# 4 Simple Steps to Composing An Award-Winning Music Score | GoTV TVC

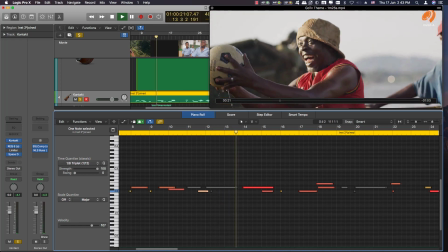then
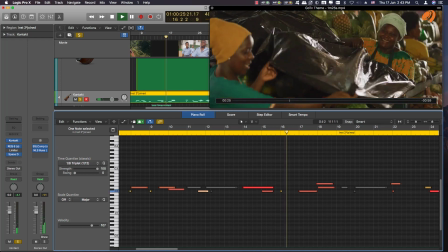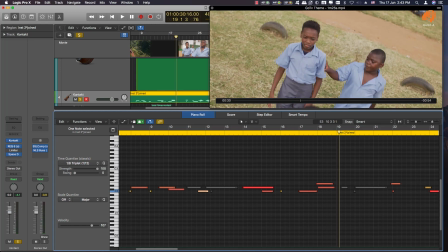so you can see how I'm enhancing that downbeat. 1, 2, 3, 4, just to enhance it, to give it rhythm and a pulse. Then remember, I told you that at this point, when he's being bullied, we soften up.
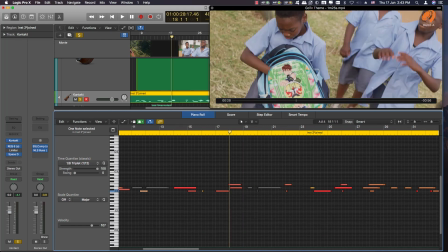So we don't want to be so heavy in the low end.
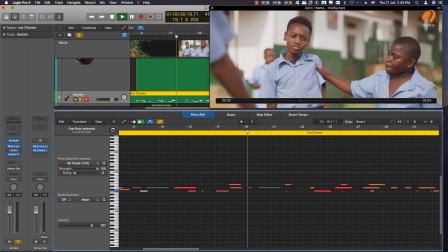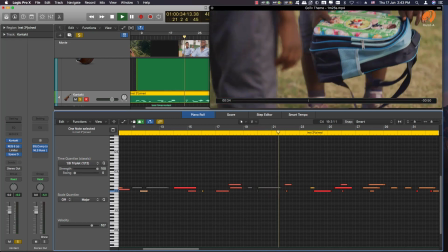Then we come back.
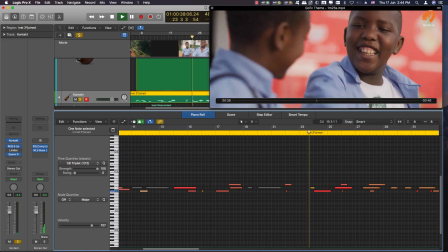Then
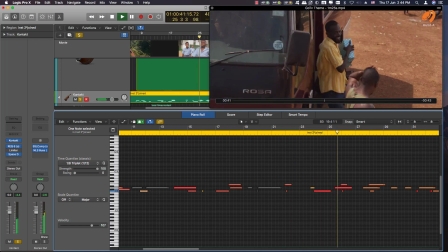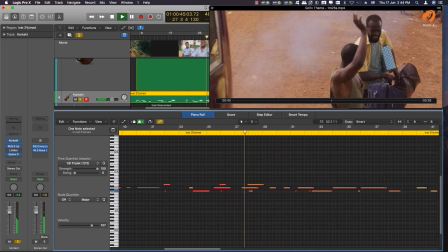going home.
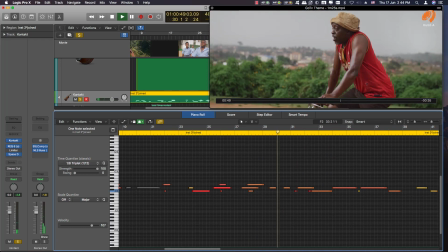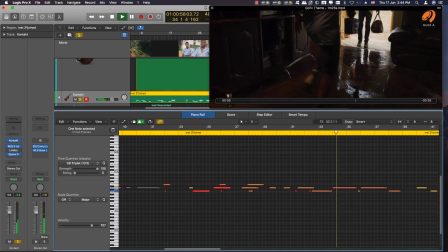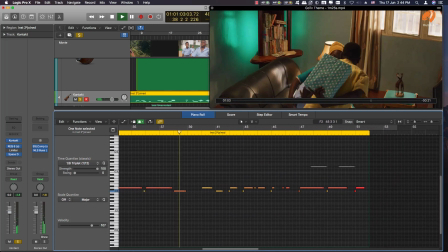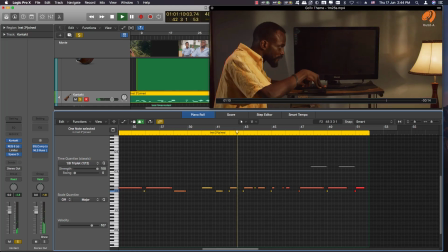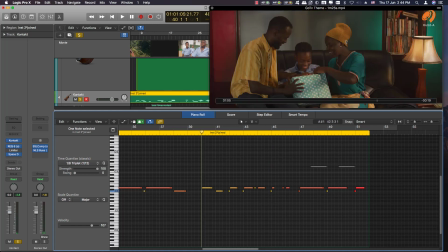Then, now when the joy starts, I start to frequently play that downbeat. I play it the beginning of the bar and half the bar. So
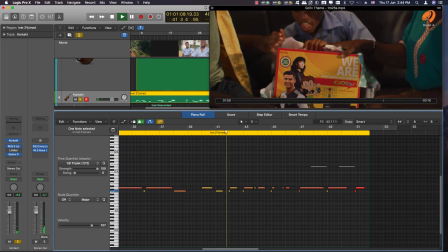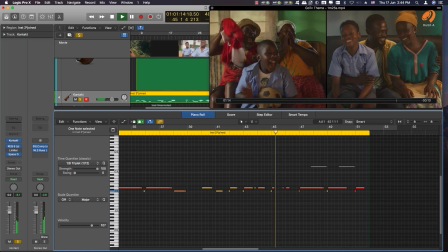one, 2, and then we end with the bang.
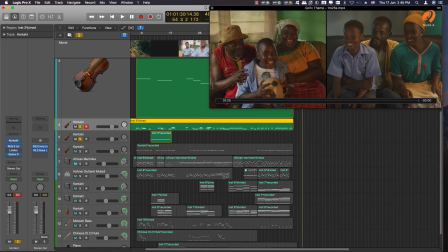The other instrument that in the rhythm section, remember I'm building the rhythm section,
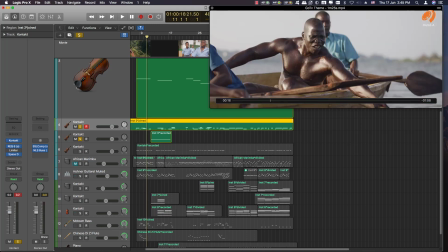is of course when time stops, we need to show that time is stopping, and with a riser. So I put a riser here. It's also from Contact. It's called Rise and Hit.
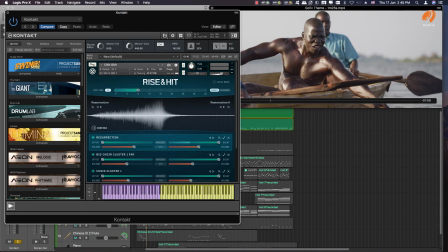All this comes with the complete kit.
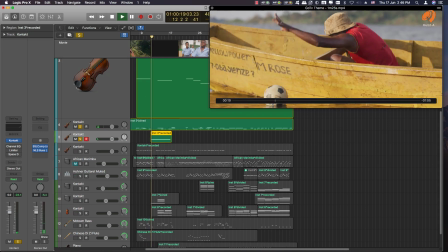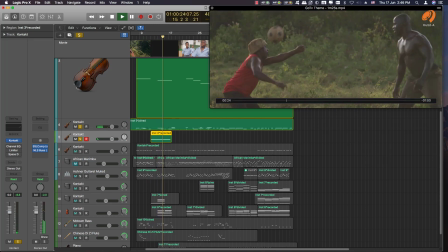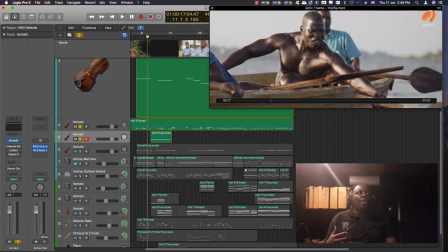So that part gives you it gives you a feel. It gives you a sense of whoa, what's happening. Then we get back into the music. Whenever time stops, I always like putting this riser
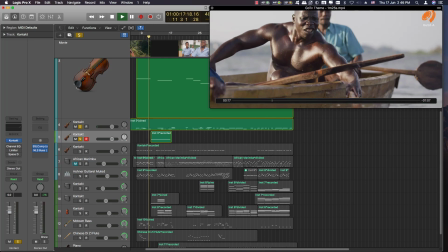because
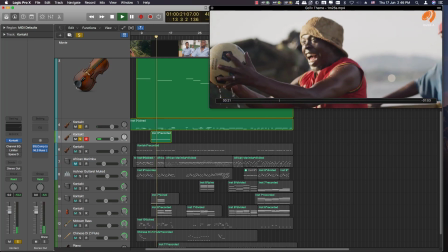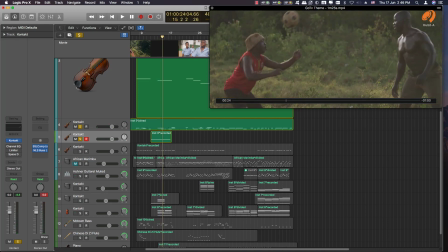it gives time such a character. So that's the reason to why we put that riser there. In the rhythm section, the other
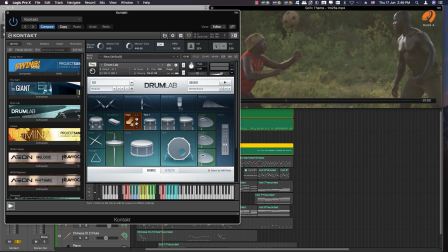instrument that was played were claps.
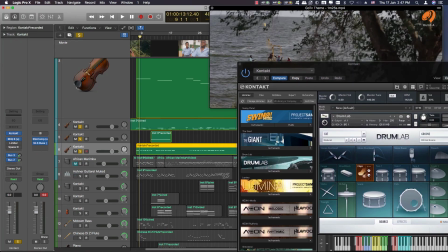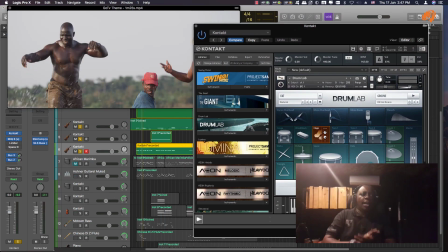like there's an ensemble of people clapping hands, and it's an African thing really. In all our music, you tend to see people clap hands as they sing.
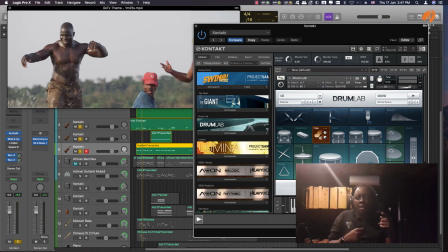So in this one, I thought it would also be another great character to involve and enhance the rhythm section. So I also use this drum lab from
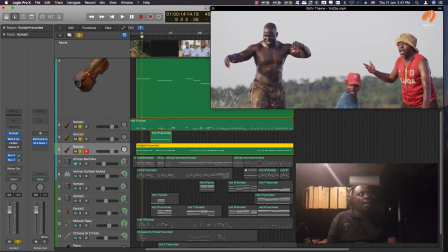Native Instruments, and this is how it sounds.
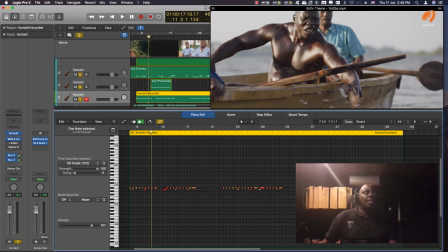And the interesting thing about this is I added a delay.
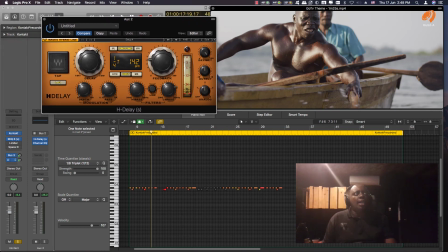I use H delay, and remember I was talking about triplets.